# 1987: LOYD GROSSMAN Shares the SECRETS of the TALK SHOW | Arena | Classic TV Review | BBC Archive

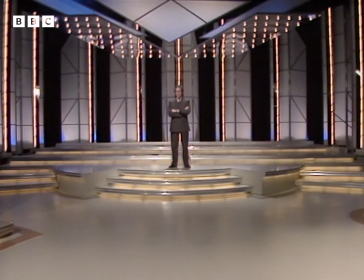You have to climb a set of stairs backstage in order to get to the top of these stairs at the front of the stage. But these stairs are vital to the chat show because this processional route gives a sense of tremendous grandeur.
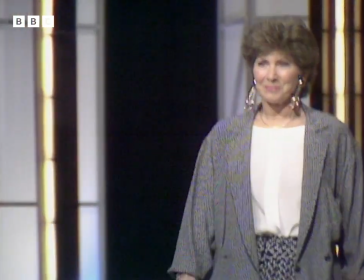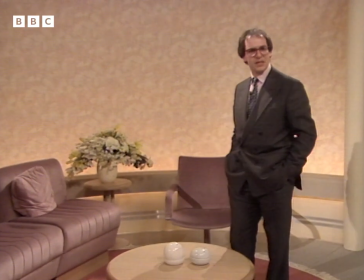This is quite clearly designed to be a place of consensus rather than controversy.
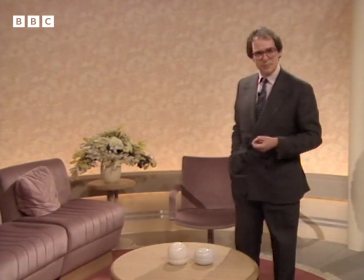The colours are very muted and soothing. It's a bit like the VIP lounge of an international airport.
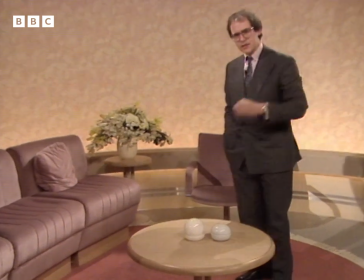And look at these things, like the world's largest worry beads. There's just enough architectural detail here to keep the viewers happy.
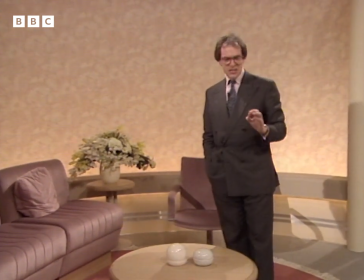There's a bit of deco, a bit of fashionable marbleizing, just enough to show that whoever is in charge here is slightly hip.
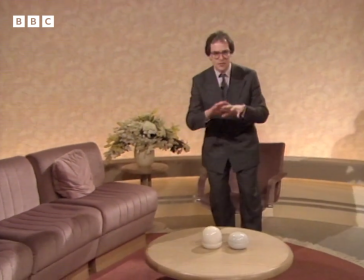Now, the round form seemed to suggest an atmosphere of friendly chit-chat and egalitarianism.
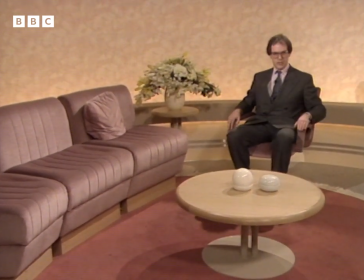But let's not forget that this swivel chair is very much the throne, and the host is quite clearly in command.
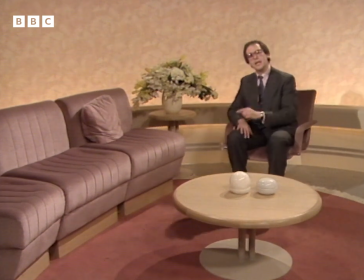He can see the audience, and he can see the guests. and the guests sit in rather less than splendid isolation where they're back to the audience,
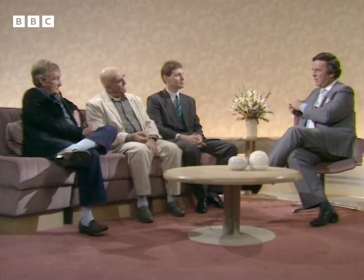so it's quite clear as to who the top banana is.
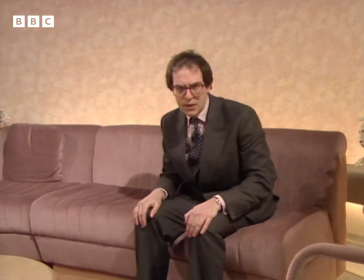As a guest, it's much more important to be close to the host than to the audience.
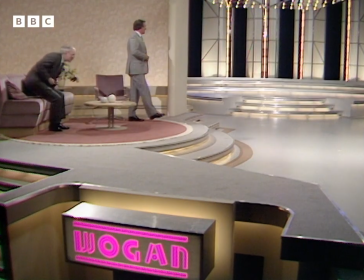As new guests come on and you move further and further down the sofa, you feel increasingly redundant.
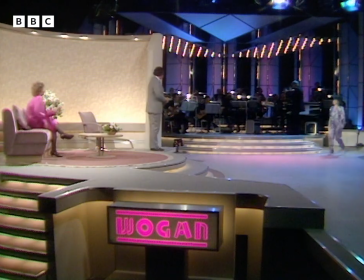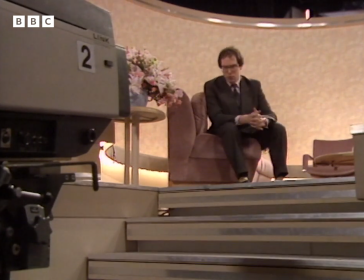Now, amongst the hostly perks is a locked-on camera recording in loving close-up every witticism and facial gesture. There's a further staircase, which gives at least the illusion of host-audience intimacy.
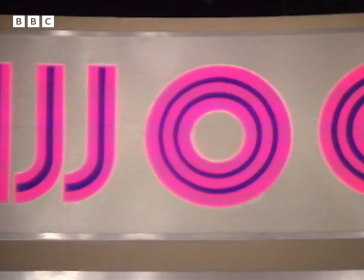The graphic identity of the program is important, too.
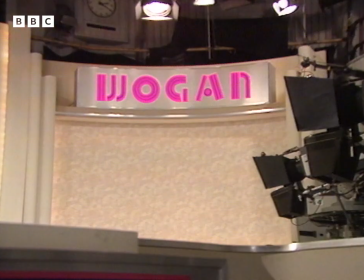The Wogan people have adopted a chain-store look, which presumably signifies Wogan's status as a national institution.